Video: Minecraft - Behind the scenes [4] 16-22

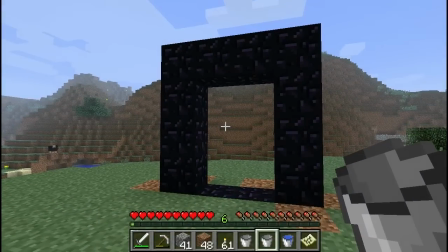And though this is understandable, at the time,
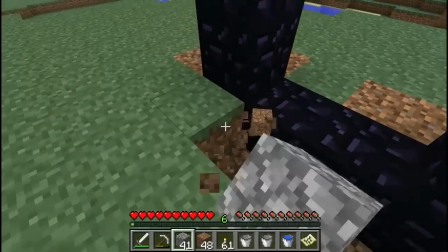I've realized by this point that that's just not the kind of series that I'm trying to make, and that's not the kind of commentary that I'm trying to give.
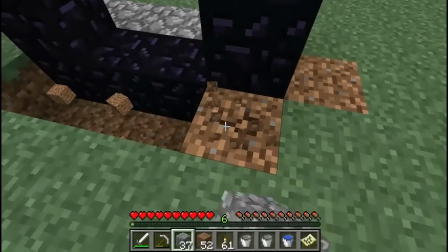And really, it didn't work because of the narrative. I'm essentially playing a character.
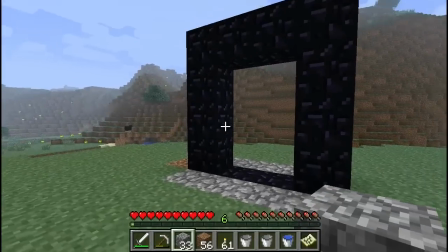I can't just BS about everything under the sun in this particular series.
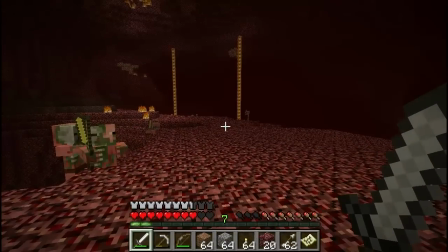Video 18, right at the start, the music that was playing was Episode 1, Mission 1 of Doom.
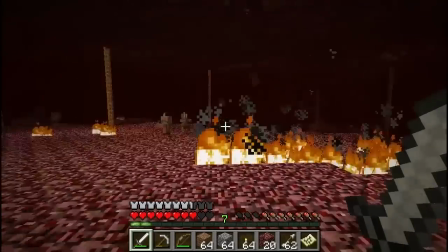Doom being one of my more favorite games, and I figured going into the Nether, it was only fitting
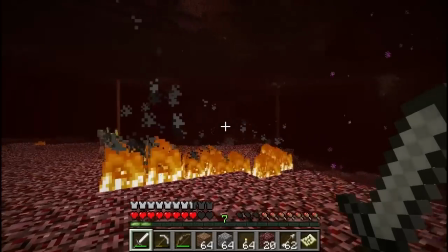Though, sadly, this Minecraft series wasn't quite as testosterone-driven as that.
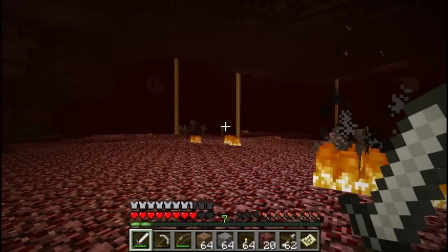That said, we do have plenty more exploring.
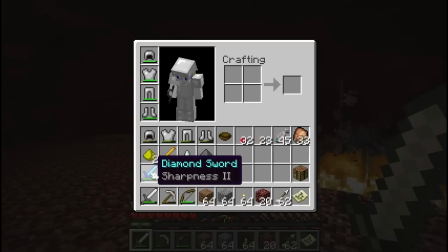Now, one thing I do in this episode as a whole is run over to a completely different fortress and wander around trying to find
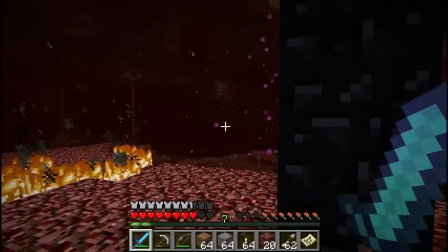resources and find my way around and the like.
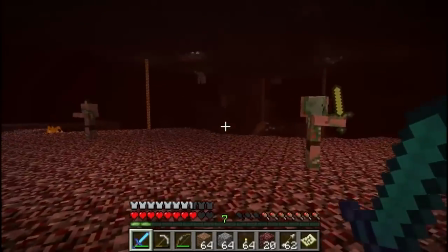And originally, when I was coming up with this episode, I wasn't really sure how I wanted to go about ending it.
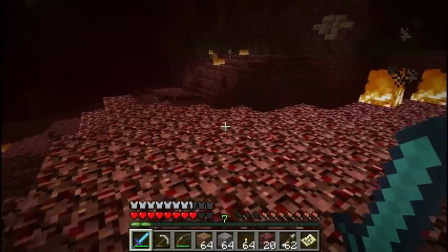I wanted to do something else when I get back home.
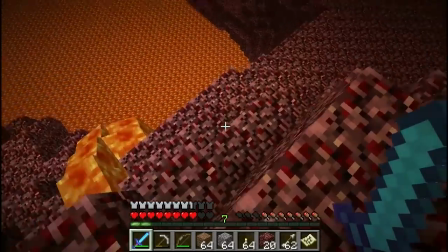I wanted to do something to show the further changing of the world.
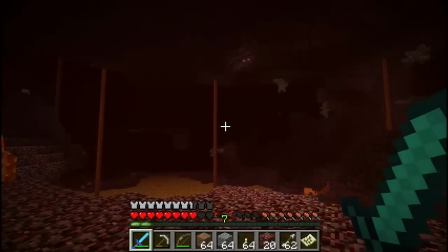And I wasn't sure how I wanted to do that. I was actually thinking of doing something similar to the cave from before,
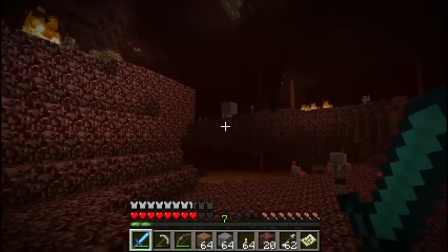where I just get completely lost and end up finding a different nether portal and then having to run home again.
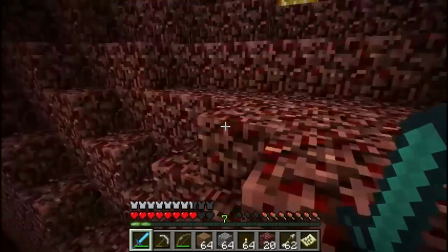I'm kind of glad I didn't do that, as it would have been a little bit of an overuse of the same idea.
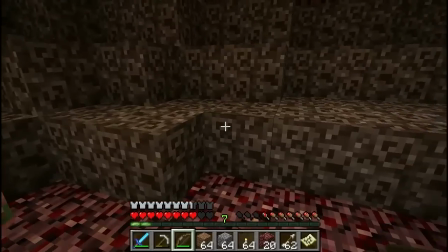Ogre actually suggested placing down signs,
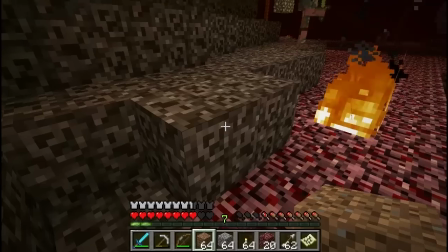say, from some kind of deity or something,
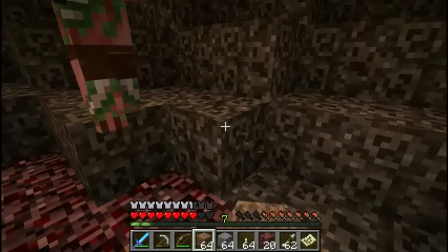because I did have the idea of some kind of greater being helping us,
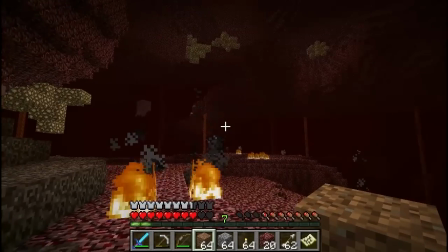or if not helping us,
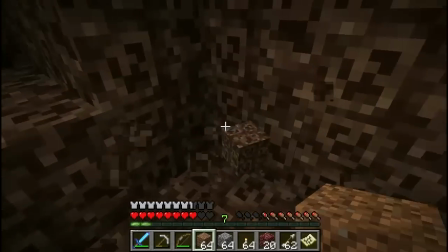maybe a message left behind by the people that sealed away Friend in the first place.
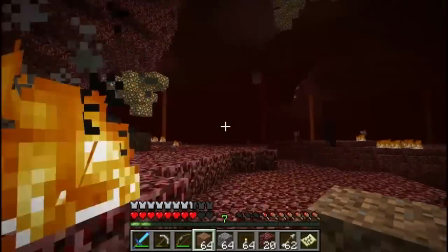So the signs would be messages from them saying something like, "What have you done?
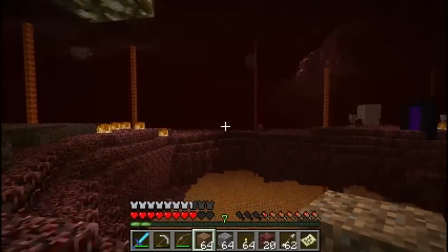Why would you let it free?" or something like that.
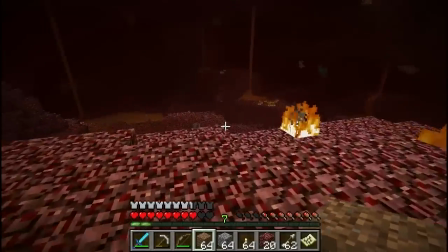Something really vague, and I think that idea may have subconsciously turned into the sign maker later on,
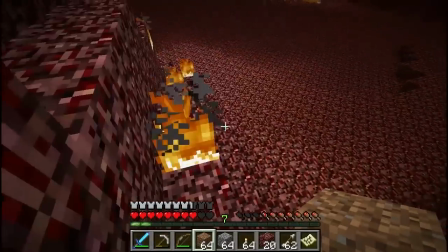though that actually had more to do with Skyblock. But I'll get to that when we get to it.
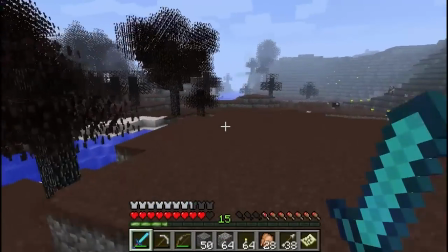Video 19, right at the very beginning. A couple ideas that we went through,
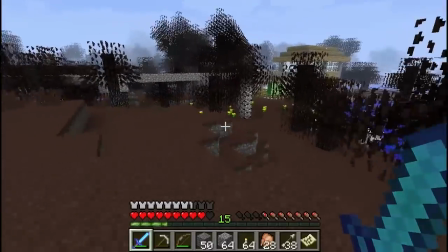or one of the other ideas we went through on how to alter the world for when we come back, was to raise the water line.
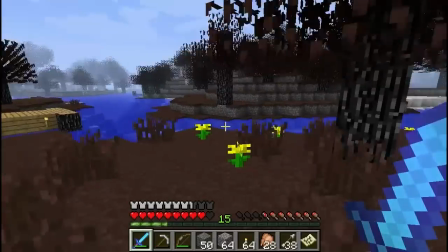And though a neat idea, it doesn't immediately tell you the world is ending,
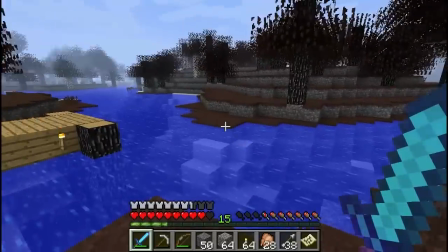and it would have been really hard to do.
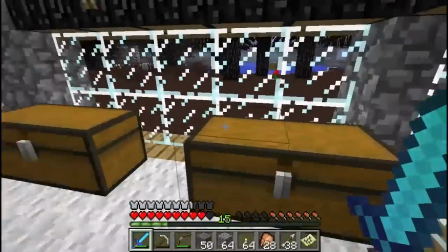What we ended up doing just here with this is purely a texture pack.
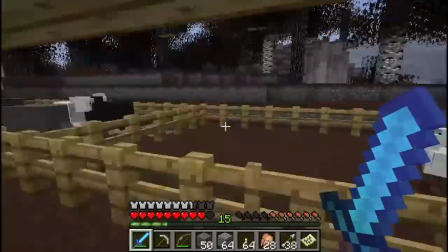It wasn't the simplest texture pack in the world to do, but it was indeed just a texture pack to do this.
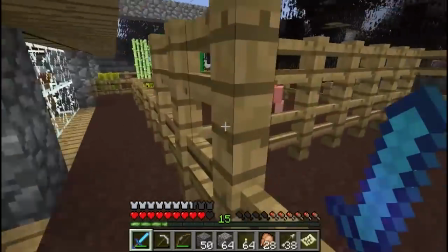It made, essentially all it did was make dirt gray and wood gray.
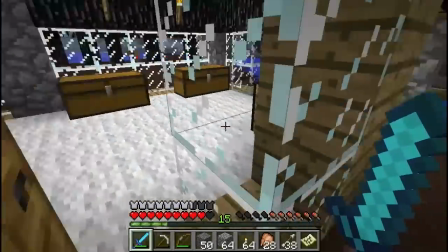It also changed it so the leaves on the trees were much more sparse.
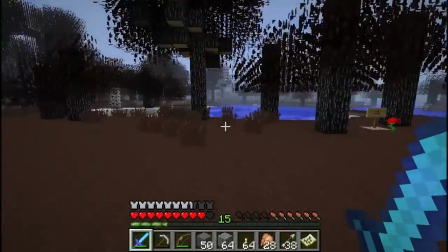Though this did create a very weird, tiling kind of problem with them.
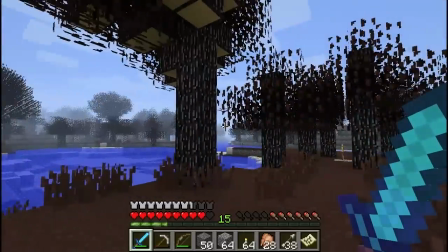I also then changed the colors of grass,
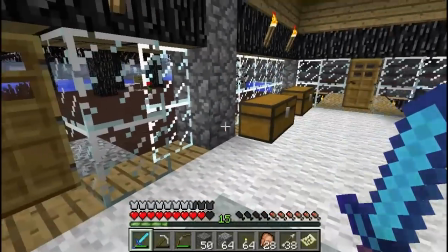which can't be altered directly in the terrain PNG. There's another file for that entirely, so I changed that.
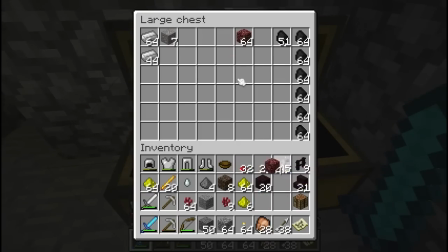So all the grass looked very red and brown. Just overall looking kind of like the world's coming to an end.